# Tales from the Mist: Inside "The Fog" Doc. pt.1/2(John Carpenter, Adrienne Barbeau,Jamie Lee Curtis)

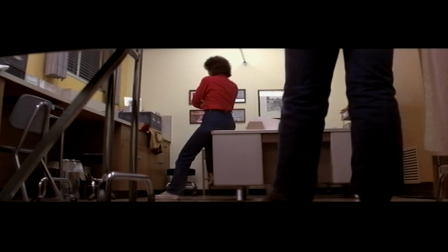He doesn't allow the tendency that many filmmakers have to indulge themselves or get involved in a fancy shot or pile it on like
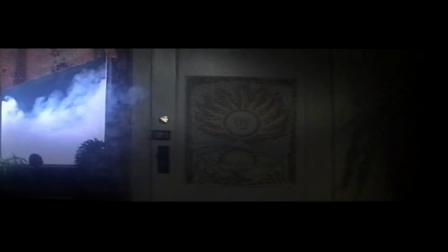no other filmmaker I know he really focuses in on what's the point at a given moment what am I doing here am I about to scare somebody am I trying to convey tenderness in this moment he really
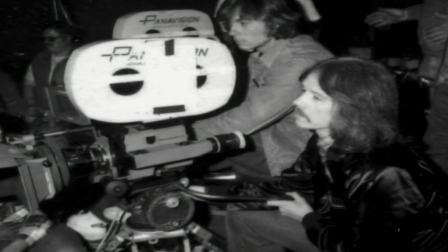tries to keep it quite simple I think it's a great secret I think the primary reason I'm making movies is to get a response from the audience is to get the audience to go with me down whatever path I'm trying to take them, whether it's to make them laugh or to thrill them or just make them jump.
Hello?
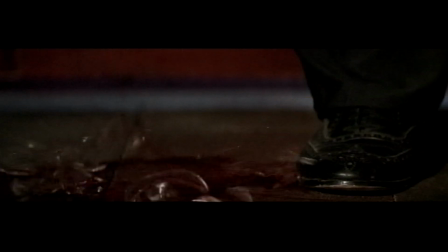The Fog was the second movie I'd made with Dean Cundey, who's a brilliant photographer. He's one of the greatest of all time. I had been doing a lot of low-budget films with a lot of directors, and they usually involved actions and car chases and girls with machine guns. It was the projector fodder of the period when they were still driving in theaters.
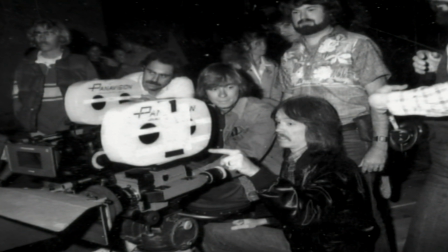And working with John was, to me, a great sort of revelation about how you could actually make films that were low
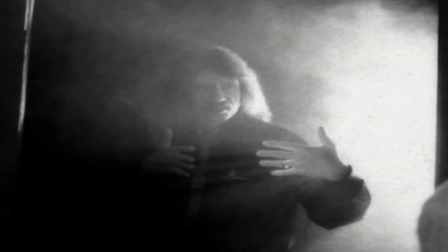budget but still had a great deal of sort of style and thought that went into them.
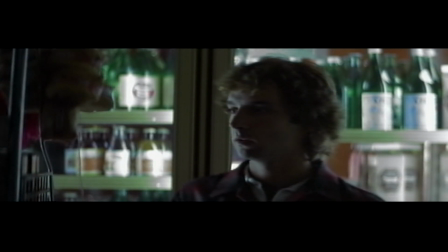Each shot, each sequence should involve, you know,
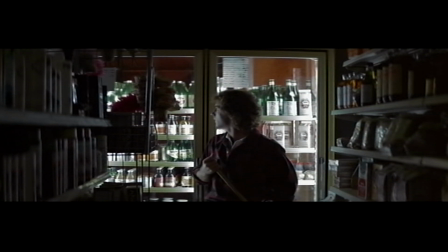the storytelling moment or creating an emotional response. using everything that the film process allows you to use,
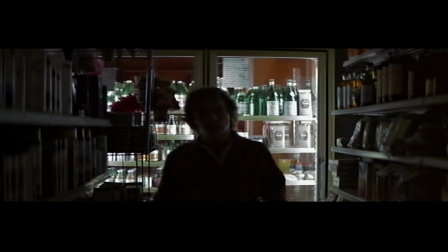which is, of course, visuals, music, sound effects, editing,
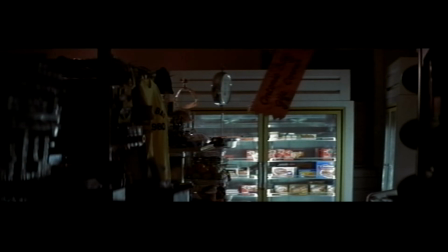all of that style that is important in film. With a slightly larger budget, we were able to build sets.
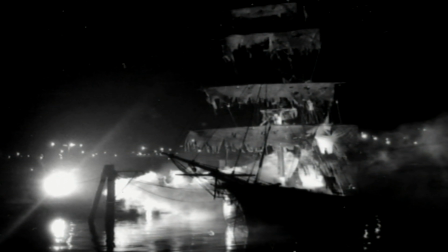And most of the low-budget films I had been doing previously, we were always limited to shooting in locations, which was, for me, a great training in how do you work in small spaces, real locations and so forth, and make them look like something.
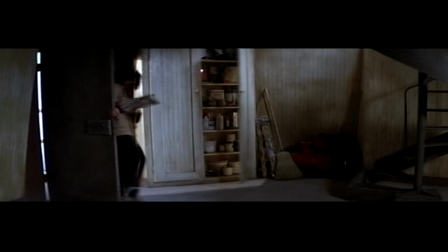It was a great experience to take the lighthouse, for instance, and instead of having to shoot so high off the ground as the real lighthouse was,
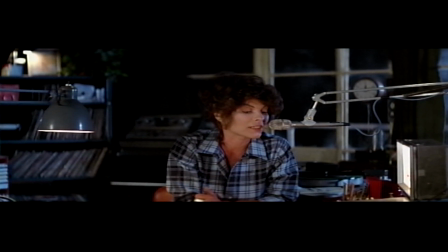to actually have it on a stage and be able to control the lighting and to create the moving light that we needed at night to be part of the mood and the style of it, which would have been impossible perhaps had we been shooting in a real lighthouse.
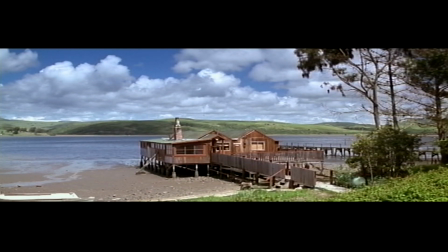I think the use of the anamorphic panel vision widescreen format is something that John really insisted on.
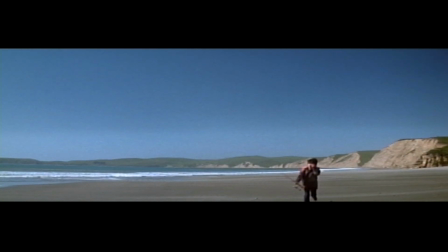When you have very, very little money and you're composing for this huge widescreen, it actually looks like you have a bigger-than-life movie.
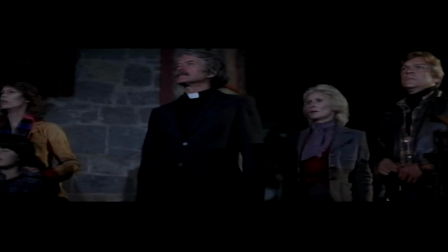Hello?
And I think also, too, with the ensemble nature of The Fog, It was really great because you can compose multiple heads the two three
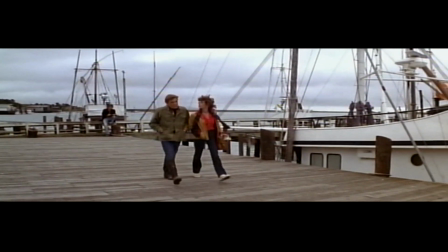five aspect ratio the anamorphic Ratio to me is is always one of the most interesting once in a while. It's a handicap But most of the time when people complain well Is the film is this it's so wide you can't shoot a close-up in
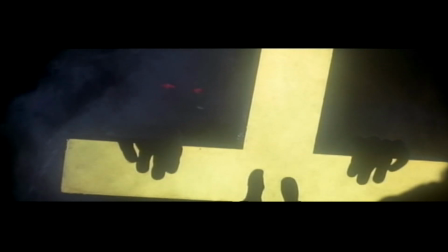it What they're not doing is figuring out how to use the rest of the frame to help tell the story you can do things to shoot a
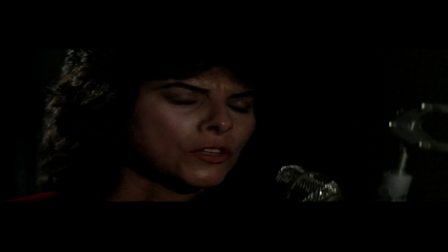close-up in anamorphic and yet still embellish the frame with either other aspects of the location, the set or whatever, on the side of the frame. It's more how we see as people.
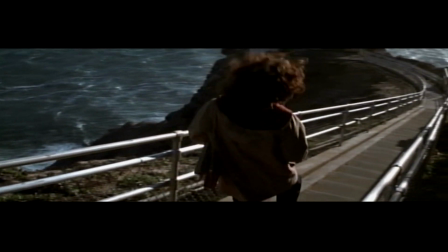We were able to go and shoot, for instance, the lighthouse on the clip and really create the loneliness of feeling about it.
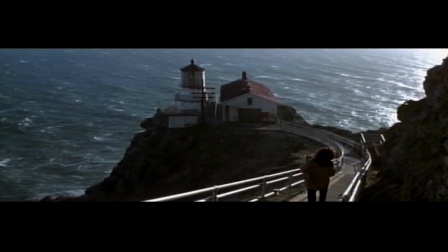It wasn't about just a lighthouse in the middle of the frame, but also about the scenery and the California coastline where we were working.
Parker!
We shot the movie in Inverness, California, Point Reyes National Seashore. How we found this lighthouse is we went for a trip starting here in Los Angeles,
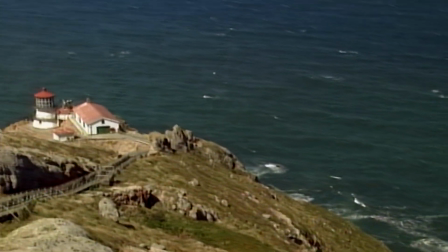driving up the coast, stopping at every single lighthouse that we saw in California.
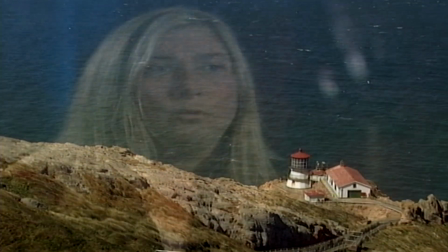And when we got to Point Reyes and we saw this location, and it was the second foggiest point in the United States with Nantucket being the first. I mean, it was just an amazing location. It was difficult to shoot. It was unique.
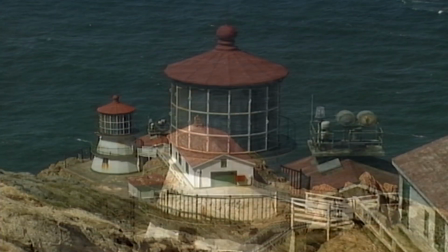It wasn't that sort of tall, phallic-looking lighthouse that we're all familiar with. and it just lent itself to the movie because we decided to shoot in this location the movie itself was less
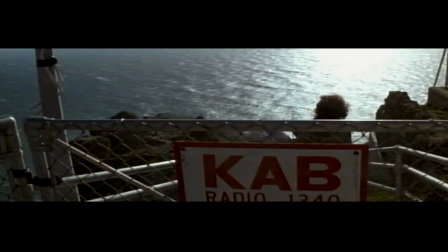claustrophobic than i think halloween was you know we had a lot more daylight in the fog um there was the ocean there was all kinds of fun things in it that we didn't have in the first film that we did to get there you have to
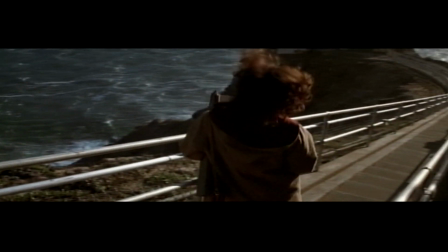walk down 365 steps or some i don't remember the exact amount but they were a lot and then you had to walk back up and it
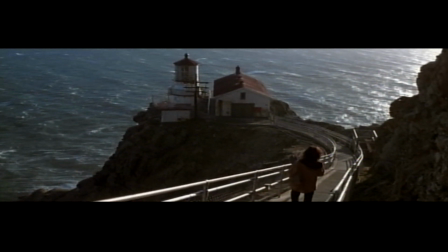wasn't so hard for the actors but the poor crew carrying the cameras and everything and if it was too windy
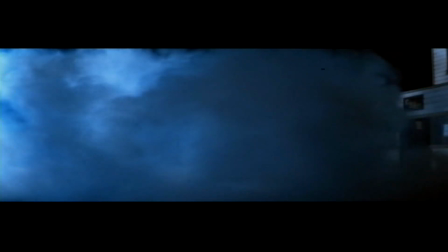then they closed the whole thing down it was a national park when we talked about the fog we wanted it to be sort of a character and
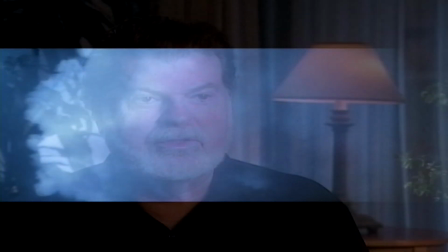how to create it giving it a sense of life giving it the ability to move sort of consciously it's almost like a wall across the east end of town It had to be sinister and contain an evil force.
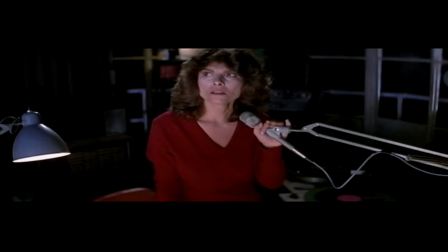On set, or around the actors, or coming down the street,
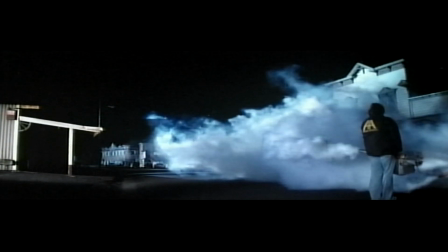you have a lot of foggers, these big machines, and they put out all this fog. And I asked our effects guy, Dick Albain, what's your secret ingredient?
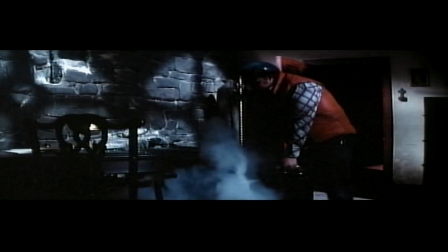He said, it's called fog juice. and if you've ever played around a movie set and watched the special effects guys
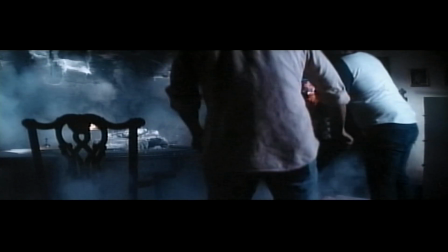doing their fog machines either the great big ones or the little bitty foofers it's just sort of and it goes like that and it goes away so try controlling that
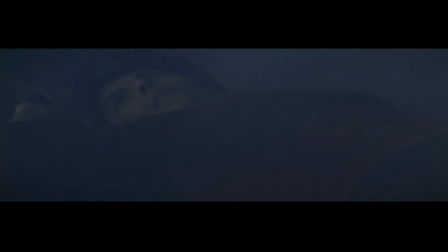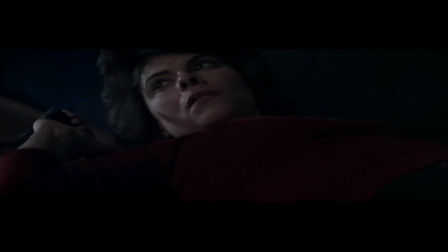what they needed to do in that scene is that i was surrounded by fog and suddenly
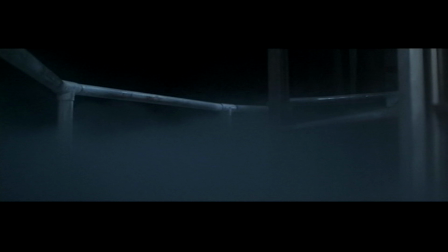the fog disappears but they could blow the fog
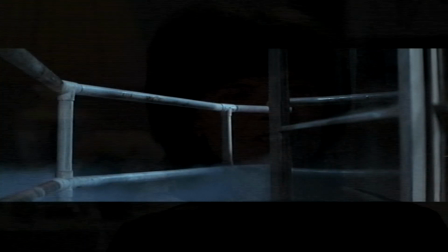in but they couldn't get it out so John came to me and he said look we have to act this scene in reverse and then I'm gonna print
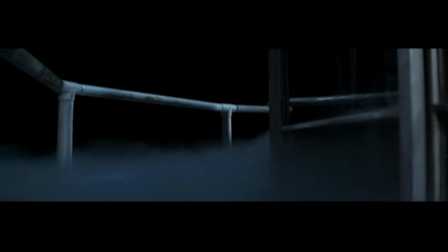it backwards and he said the one thing you have to do aside from
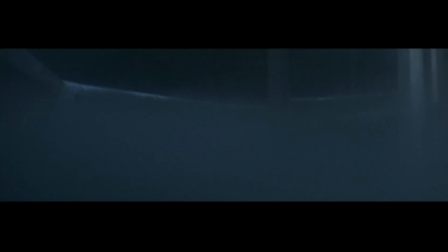getting all the emotions in reverse is you have to be careful when you blink because
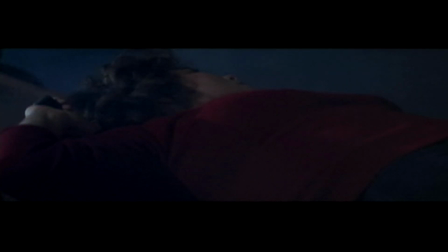blinking shows up on camera when we do this technique it'll look weird
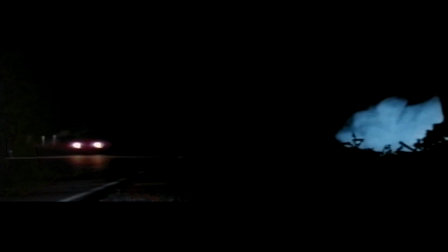we needed wide shots that showed the fog consciously moving through town and
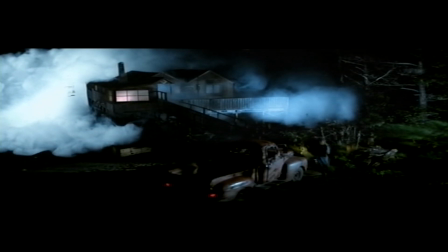around buildings and down streets and so forth we developed a technique where we would photograph
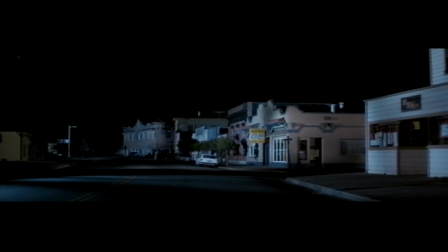the city streets and the wide shots of the town and then we would on a stage
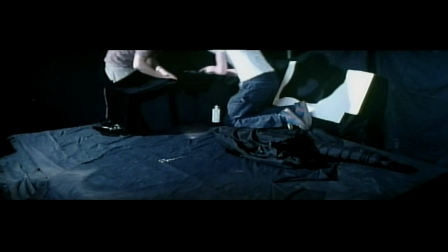completely blacked in we would build a black sort
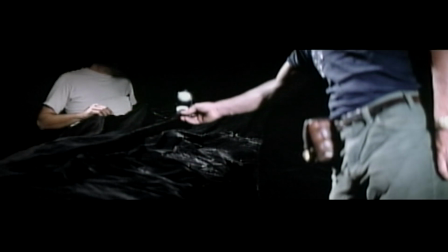of form or shape that replicated the buildings and then we would photograph
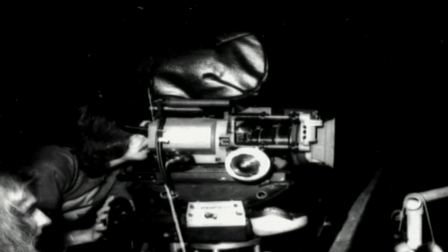the stage backlit with with light to bring out the fog
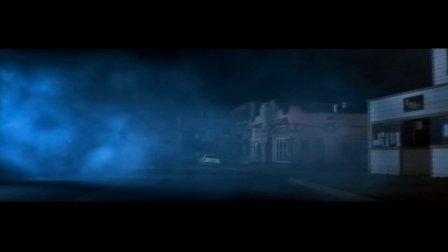that we would then shoot in and we would use carbon dioxide fog dry ice essentially so it was very low and dense and would creep and it would move around
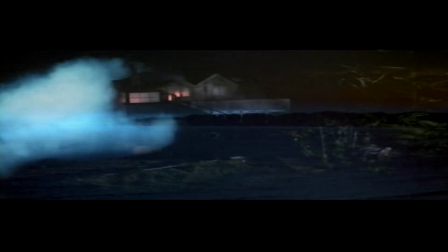these black shapes and that corresponded to the buildings that we had photographed previously so what we got was a fog
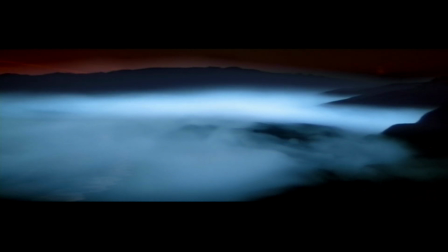that would react to these large buildings but move in a flowing motion, seemingly with purpose. I remember we were in the editing room. I had gone on a holiday, and I came back from Tahiti, and Charles Bornstein and Tommy Lee Wallace were in there, and they'd been cutting away. I said, how's it going, guys? And they had these grim faces, and I realized, ooh, I think we're in trouble. I didn't have a great feeling about it. I thought that we'd done okay, and John had put, you know, some nice music to it. But it was still... We'd done a final mix, and I watched the movie, and I realized, this doesn't work.